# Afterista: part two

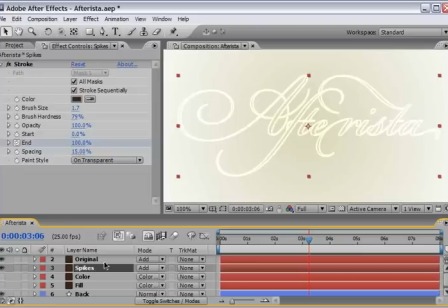259s
And what I want to do here is just create a little bit of a roughened edge feel to this.
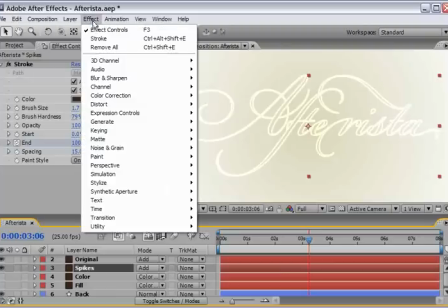265s
So I will select the layer named Spikes and go under Effect, Stylize, and add the roughened edge effect.
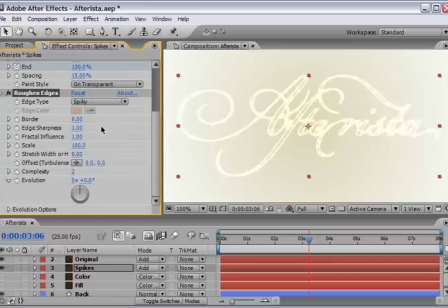274s
Now I will change the edge type from roughened to spiky, and see this looks already very much like a spikes. But I think that we will decrease the border from 8 to something like maybe 2.7. And it will just make sure that it's not too spiky.
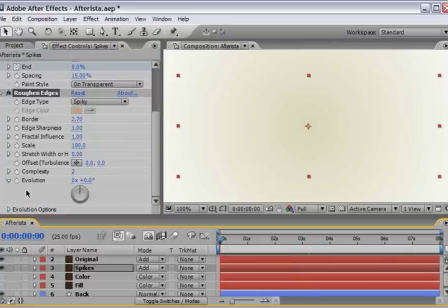293s
Also, let's go to the beginning and in the evolution, let's record the keyframe. Now let's go to the end of the timeline and just make sure that we will do a 4 full revolution. So now you can see if I'm scrubbing the timeline, it just gives a better life to this text.
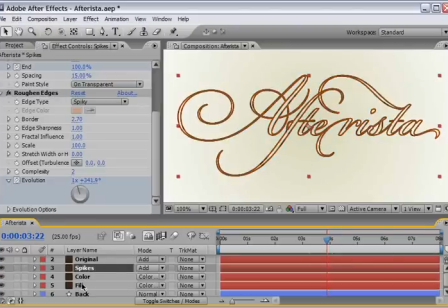310s
Okay, now you can open up the eye for the color and the fill and make sure you select the fill layer. And let's change the stroke attributes here. First, we need to change the paint style from on transparent to reveal original image.
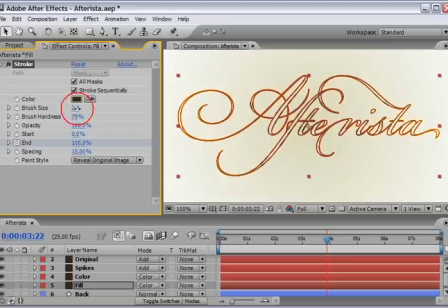326s
And now we need to change the brush size in order for us to see the letters. And I will say somewhere around 8.4 in my case. So now we can see all the animation comes together. And the only thing that we need to do is just to shift the layers that they won't start at the same time.
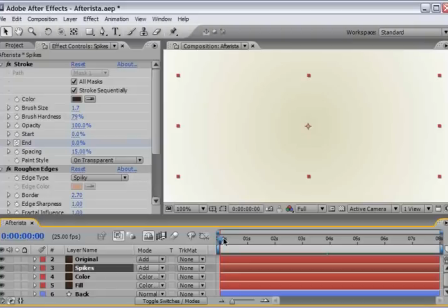343s
So let's choose the spike layer and make sure we are around 7 frames in our timeline, somewhere like this, and just shift it a little bit to the right. We will do the same for layer number 4, in our case, the color layer, and the fill layer number 5.
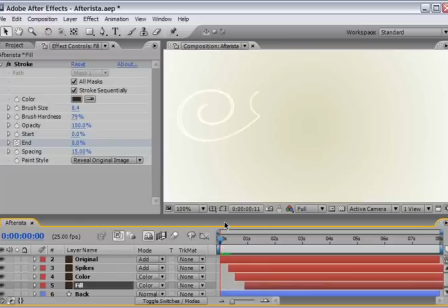361s
And now if we'll generate a quick RAM preview, we will see that we will start with the original. We will add the spikes, then the color comes on, and then the fill will fill the layer.
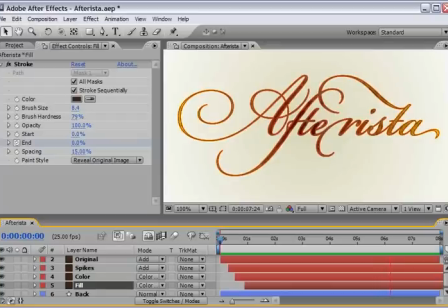378s
Okay, looking at our RAM preview, we see we've got a couple of things to take care of, something that we need to fix. First, I think that it's pretty much obvious that the letters here, when they start to redraw themselves on the screen, just doesn't make sense that we will start to see the T here, the line of the last T,
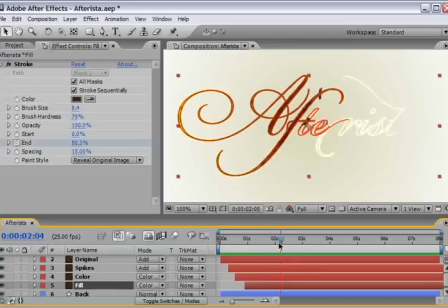396s
and we will fix it very shortly. And also, I think that if we'll go back to the spikes layer,
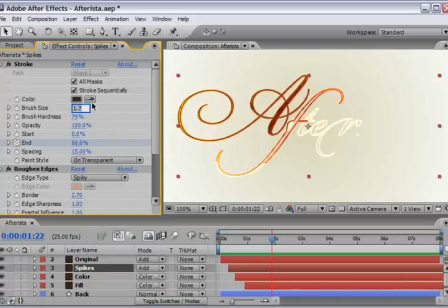402s
we should raise this from maybe 1.7 to somewhere around 3. It will just add more spikes to the out and just make the letters glow a little bit better. So now let's deal with the second problem, which is the T here before its time.
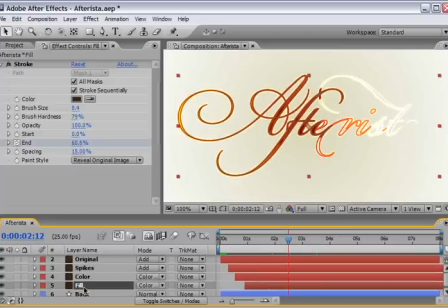419s
In order to fix it, we need to split the layer into two. The first will be the A, F, T, and maybe E letters written on the screen, and then the rest of the word. And this will help us to avoid this error that we see with the F and the T colliding.
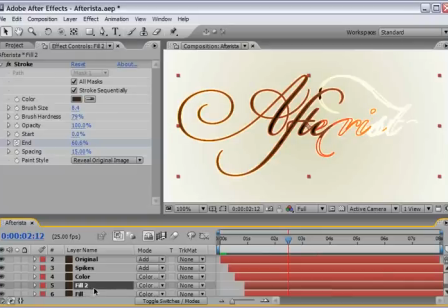434s
So choose the fill layer and just duplicate another copy of it. It will rename itself Fill 2. Make sure the Fill 2 is under, then select the first fill layer.
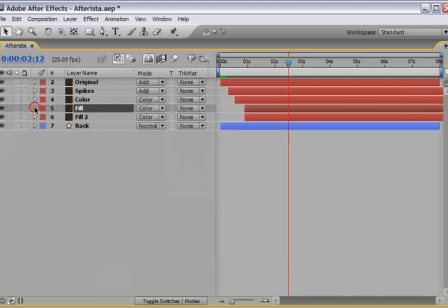445s
And let's just make sure we will see it full screen because we want to open it and choose all the unrelevant mask for it.
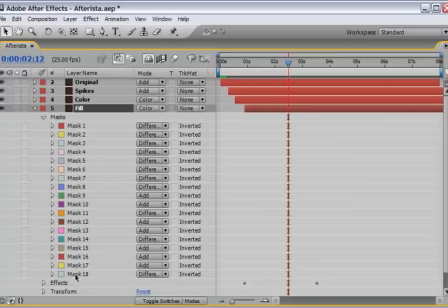452s
So here I will just divide it to two parts. So I will choose from mask 18 until mask 10 and just delete those.
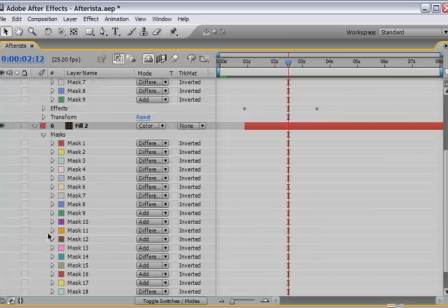461s
Then I will open fill number 2, open its mask, and do the same but vice versa, meaning that I will select mask number 1 until mask number 9 and I will delete it.
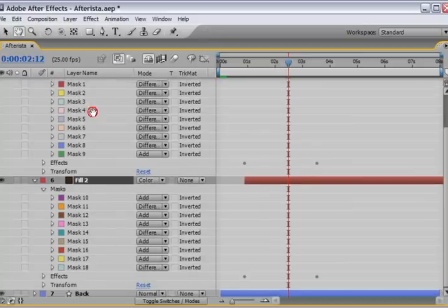473s
So we have mask number 1 to 9 on the first fill and mask number 10 to 18 on the second.
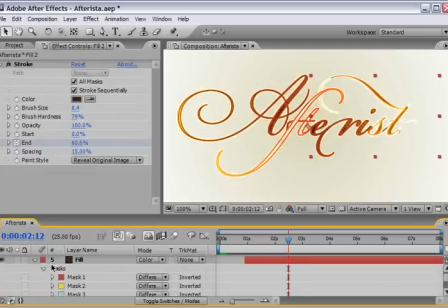481s
So now it's very easy because all we need to do here is just make sure we select
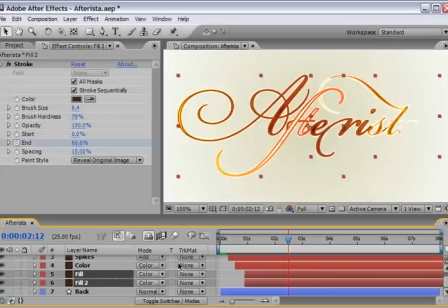486s
both of the fill layers and I will hit U in order to see the keyframes.
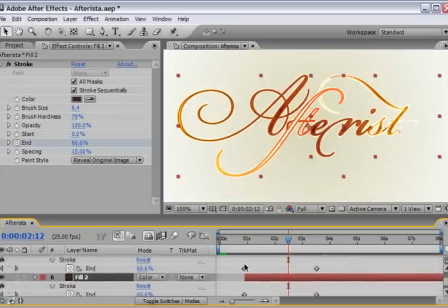492s
And this will be the first keyframe, this will be the last keyframe. So for the first layer, I will just stand here in the middle, just drag the end one over here. This is the keyframe for the stroke effect.